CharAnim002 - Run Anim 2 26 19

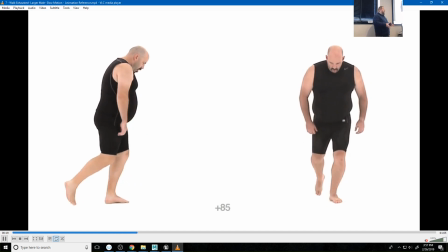1483s
So that wide stance and a big weight shift from side to side is typically identified as masculine or
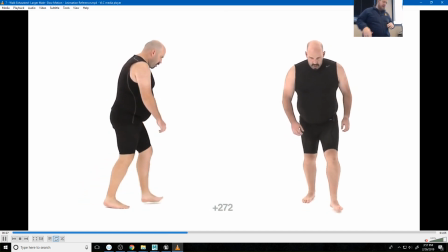1493s
sort of the that area of it. Again, I think it's important to recognize that when we talk
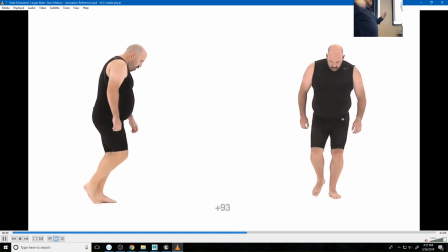1502s
any of these characteristics, think of them on a slider scale, right?
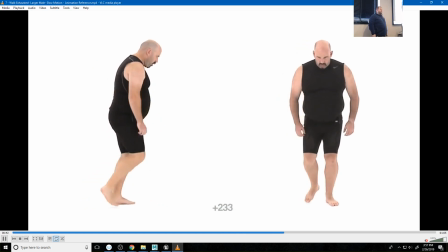1507s
So there is a difference between a little bit bummed and devastated, right?
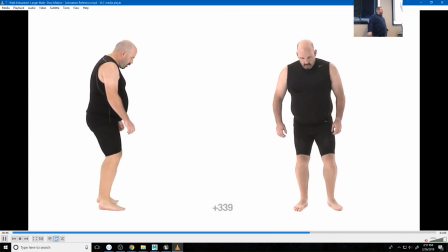1513s
And so you can kind of crank that slider up, right?
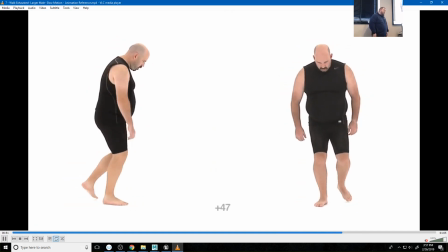1516s
You can crank him into a little bit more depressed or really depressed or absolutely devastated, right?
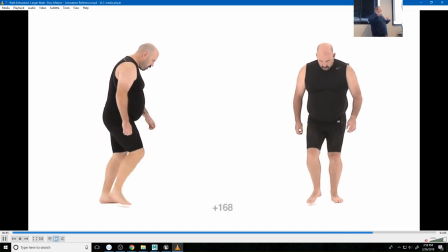1522s
And that feels like a value that you can turn up and down.
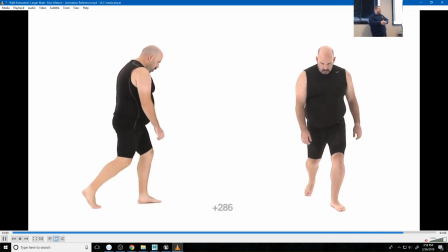1526s
This difference between masculine and feminine on this walk is also a slider, right?
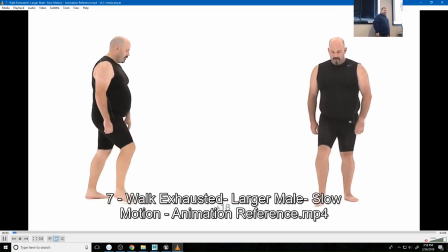1531s
So he's not walking the furthest extent of quote unquote masculine.
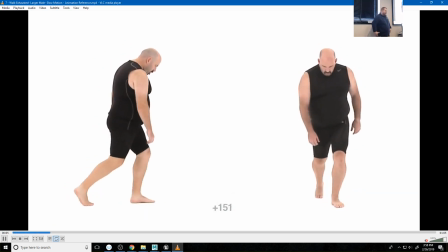1537s
Like that's probably like that Bugs Bunny with the
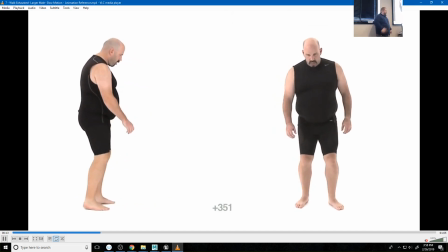1544s
Western doing a what's it called where they shoot each other the 10 paces and yeah, whatever.
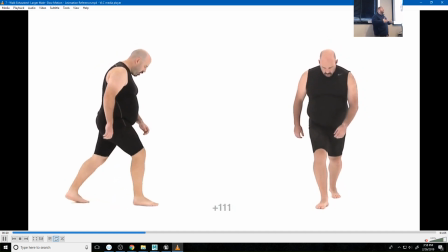1551s
It's one of the that's probably the most exaggerated extent of that spectrum.
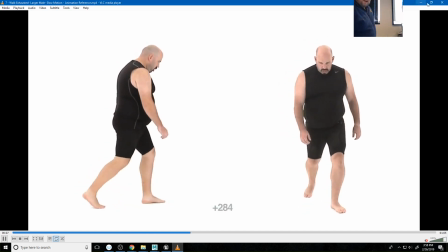1558s
So we can go to this next animation, and even though it's in slow motion,
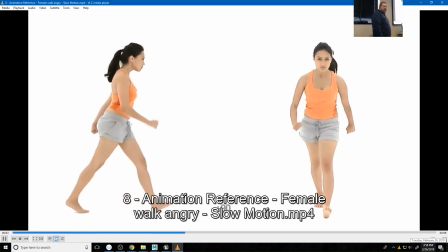1566s
there's a couple of things that we can identify with this. What's her emotion? Murder. So she's angry, right? We can tell that from things that aren't even in her face.
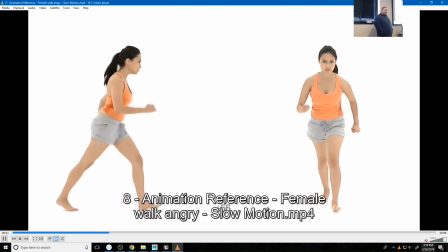1581s
Like she's doing that. She has like an emotion in her face, but the way she's leaning forward, right?
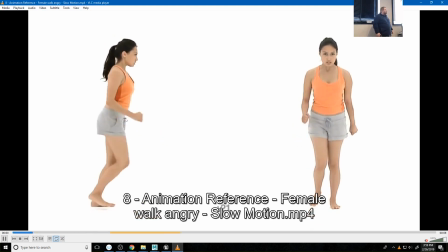1587s
There's that. The fact that she's not got a ton of motion in her shoulders or in her upper arms, but she's got a lot in her forearms.
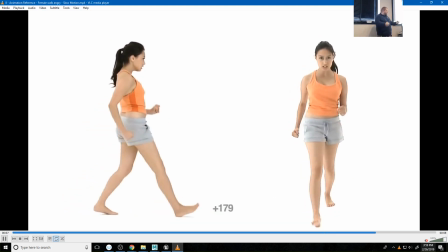1595s
Feels like it's very directed by her fists, like her fists are almost leading that action.
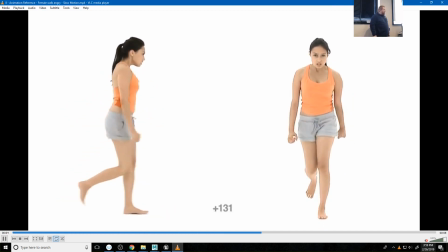1601s
And the way she contacts the ground almost feels like a stomp. So I mean, there's a lot of, and also just the fist, like she's holding her hands in a fist. So we are really good at spotting these things, right?
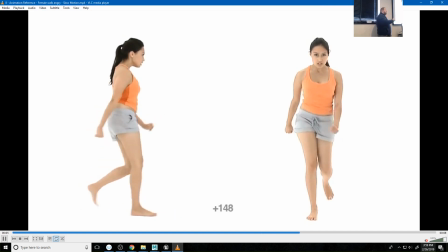1617s
And I think it's really interesting to study stuff like this and studying that in your reference so you can apply that to yours as well. But still recognize that all of this has contact down, passing, and up. It's just a different flavor of contact down, passing, and up.
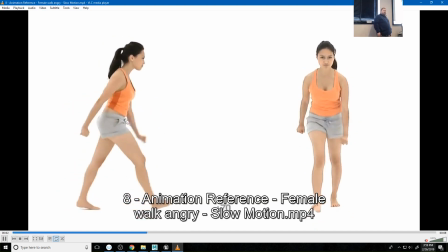1634s
Now looking at her walk, again,
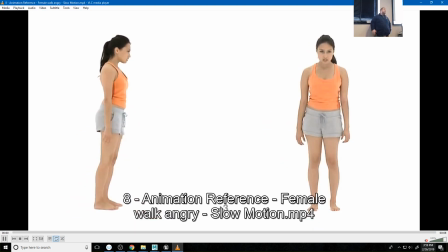1637s
even at this level, if we were just looking at this on a mannequin character, most people can identify this as either masculine or feminine.
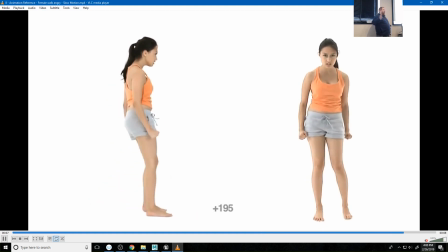1646s
And the elements that cause that to happen are the fact that her feet are a little closer together when she takes steps.
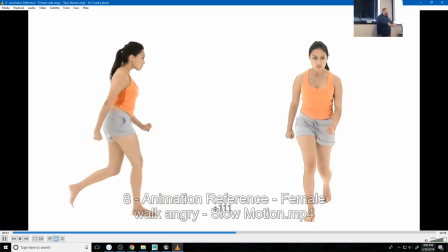1652s
If you push that to the furthest extent of that spectrum,
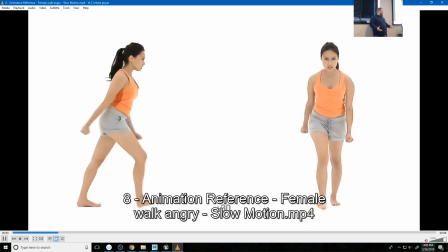1656s
think of the runway walk, where it's almost like you're walking on a tightrope, right?
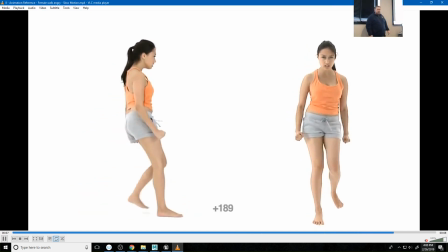1662s
Like you're putting one foot in front of the other. Hers isn't quite doing that, but they are closer together in her steps, right?
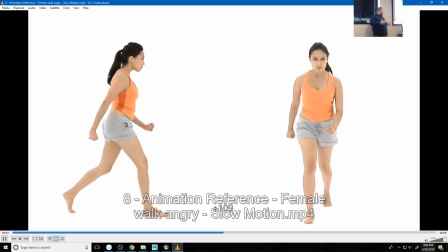1669s
Again, part of that's cultural, part of that's anatomical.
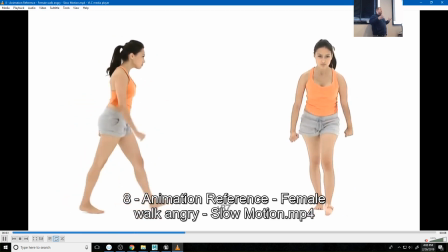1675s
Women generally have a slightly different pelvic construction.
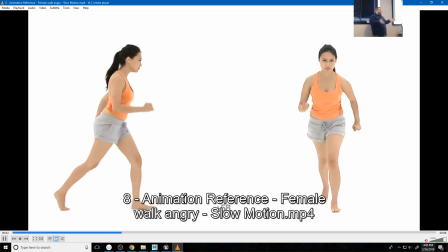1682s
So that means their hips are a little bit wider, and since their feet are closer together, they don't have to shift their weight as much.
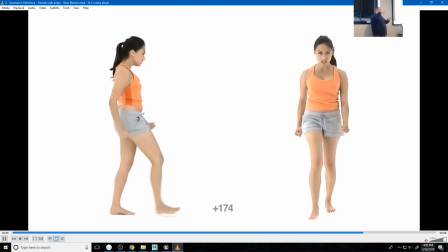1689s
They're just rotating their hips more.
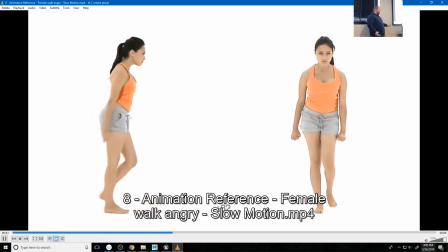1691s
And so if you put your hips at an angle, that means because of contrapposto, you have to put your shoulders at that countering angle.
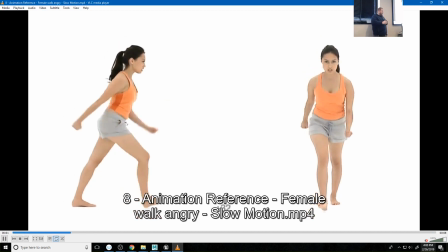1698s
And so you're going to get more contrapposto in a female walk, right? Or a feminine walk.
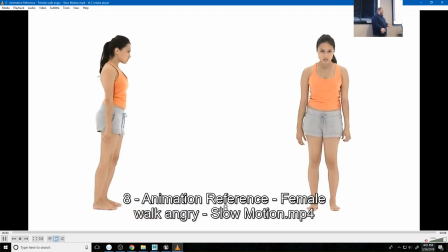1705s
So even with all of that, if we just had this on a completely mannequin character with no characteristics,
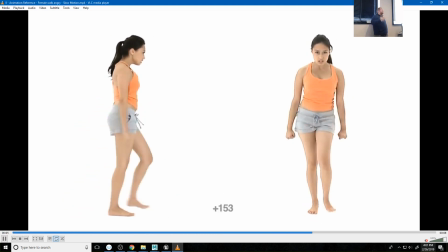1713s
there's actually, I don't know if it's still up, there used to be a study that had this.
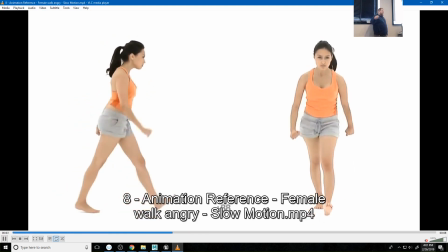1717s
They were using motion capture data that you could sort of skew between those two extremes,
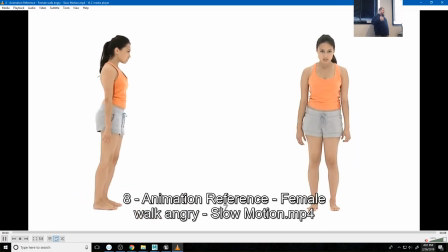1724s
and they were testing this blindly on people.